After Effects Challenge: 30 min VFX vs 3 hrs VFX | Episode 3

I should add like a bit of a blur where the fog is, because fog will kind of like dissipate light.
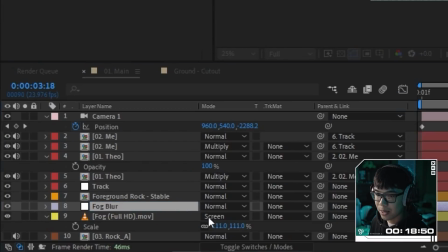(16:30)
This is like a quick and dirty way of doing so. Fog blur. Call it that, and then we will use that as an alpha matte.
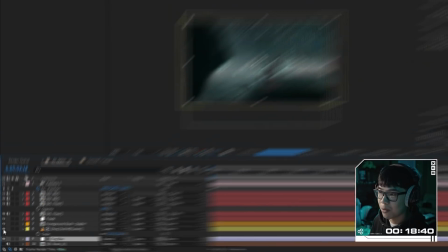(16:37)
Wait, no, we'll use this as a luma matte. So we'll turn this on and I'm going to add a fast box blur.
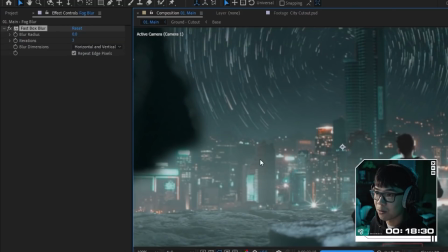(16:42)
Let's do something like 10 and see what that looks like. If I do a before and after, as you can see, it's really subtle.
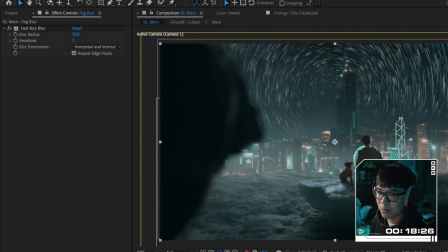(16:48)
You may not even be able to tell on YouTube quality, but it's actually doing a pretty good job.
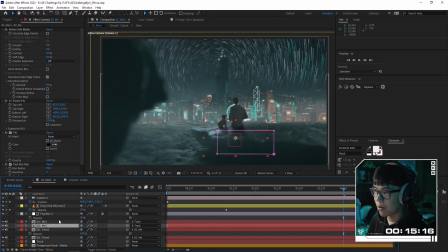(16:51)
Another thing I wanted to do was kind of add like a bit of a light wrap in me, just like a smidge, because I'm so far away from everything. It doesn't make sense if the light wrap was like too close, but I gotta hurry up because the timer is ticking.
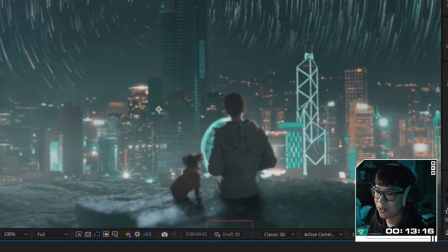(17:03)
It's before, after. About 6 minutes left. Let's just do a beauty grade.
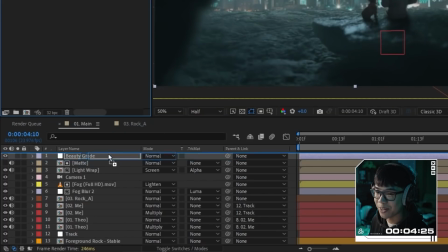(17:07)
Okay, the final touch is I want to add a lens flare, and the last thing I want to add is this film grade. The lens flare in the beginning makes absolutely no sense. It is totally there just for style.
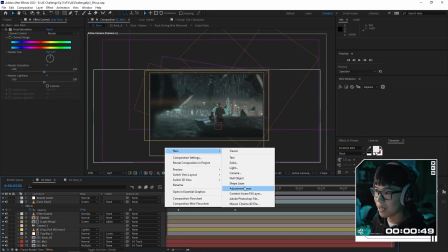(17:17)
I think one more thing I can maybe add is like a vignette. It's only going to take like a second.
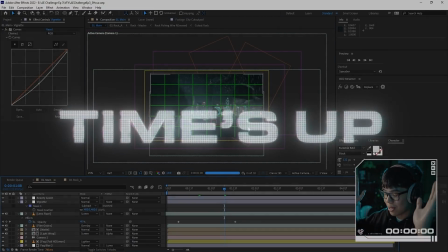(17:22)
Let's not fiddle around too much. And the timer is up. So the 3-hour version has been rendered. Let's watch it together for the very first time and see how it turned out. It's actually not bad. Like, it does look a little bit artificial.
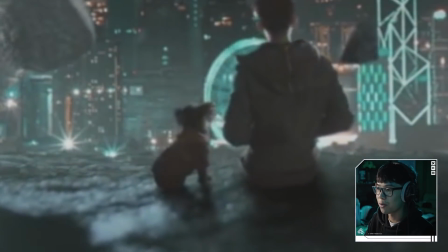(17:39)
I see a little bit of drift happening as well, and that's probably just from the distortion of the lens, and I didn't compensate for that as it's pushing in.
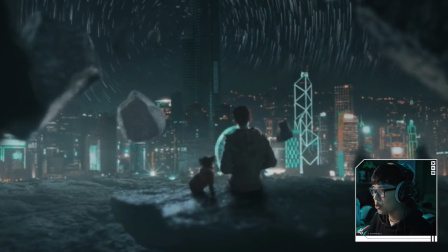(17:47)
The color of the rocks in the distance isn't quite matching the color that it should be.
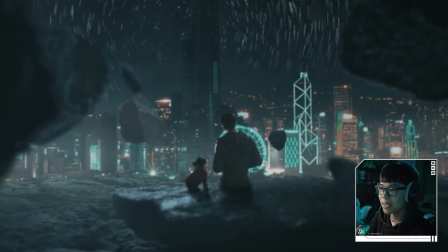(17:53)
Like, it looks like there should be a little more of like a cyan-y, greeny tint, even though it's like a little bit lighter because I lifted up the shadows.
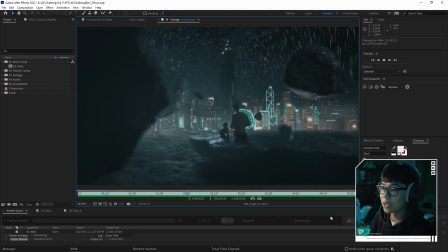(17:59)
But the blending of the fog in the distance doesn't look too bad, so it doesn't look like this hard edge that falls off and then shows the city.
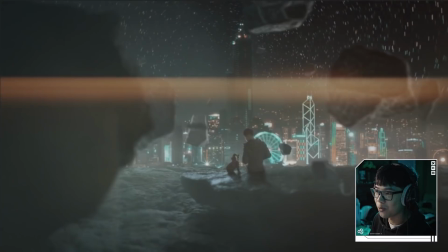(18:06)
I didn't really plan for this where we're actually like looking at each other.
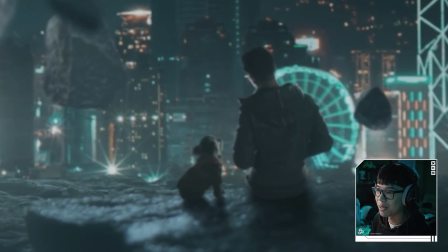(18:09)
Well, I pretended that the dog was there because we were not in the same frame, but it seems like we both look over around the same time, which is really nice.
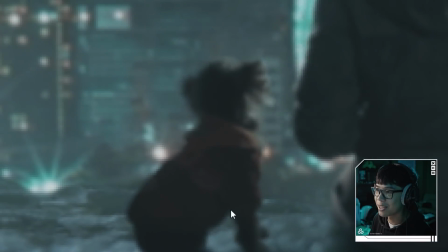(18:15)
And then that ear flop, oh, give a thumbs up to this video for that ear flop.
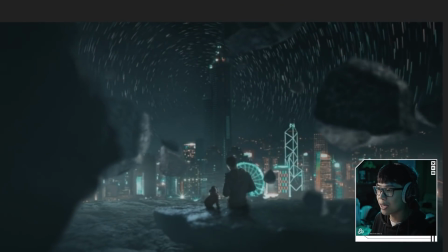(18:20)
Otherwise, the rocks floating up, even though I'm only using one rock, it doesn't really look that repetitive, which is really nice. If I use like different sized rocks, it would be a little bit better. Like, those little small attention to details are what make the difference to like make things really look quality.
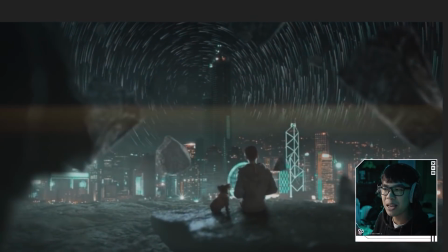(18:34)
And in this case, I'm under a time constraint and I'm fairly happy with what I produced under that restriction.
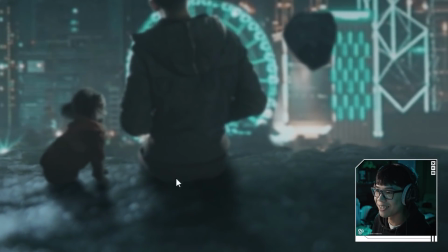(18:40)
It's really like that butt slide, you know? You can see that I start drifting off the rock. But let's compare this to the 30-minute version, which I haven't watched watched in the past like 3 hours, so I don't even remember what I did.
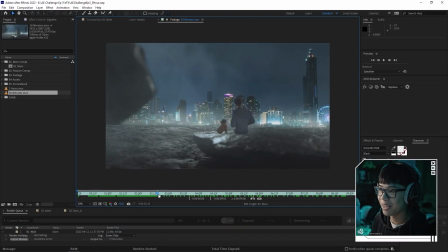(18:50)
I just remember that I wanted to vomit, and I still want to vomit.
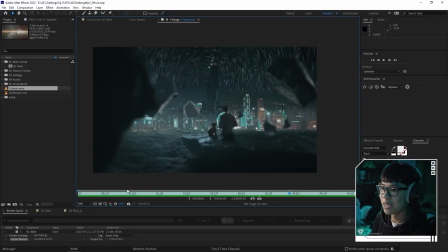(18:55)
At least it delivered the idea as kind of like a previs, but this one is so much more polished because I actually had some time to color match, added a bit of a drop shadow. Even though it wasn't like the best drop shadow, it still makes it look like I'm actually there. Now, do I think I would have done better with more time? Absolutely. I think there are small details that I pointed out I would catch now, and then I would go back and make further refinements. I could spend like an entire day or two on this, but under this restriction of trying to deliver something in 3 hours, I am fairly happy with what I accomplished. Let me know if this turned out the way that you expected. There you guys have it, the 30 minutes versus 3 hours After Effects challenge. Thank you, Dell, for giving me the pleasure of editing today's challenge off of this laptop. I feel like I should name it. What do you guys think? Let me know in the comments what you think I should name my new laptop and what you guys actually thought about the results of today's challenge. It's the third After Effects challenge we've done here on the Olufemi channel, so check out the previous two if you haven't done so already. Speaking of the channel, make sure to subscribe to the Olufemi channel so that you don't miss the next video from the other talented creators here. Hit the bell notification so that you can stay on top of things as well. Now you can also see what I'm personally up to on my YouTube and my Instagram. My handles are right over here and they're also in the description below. Otherwise, my name is Herman and I'll see you guys in the next one.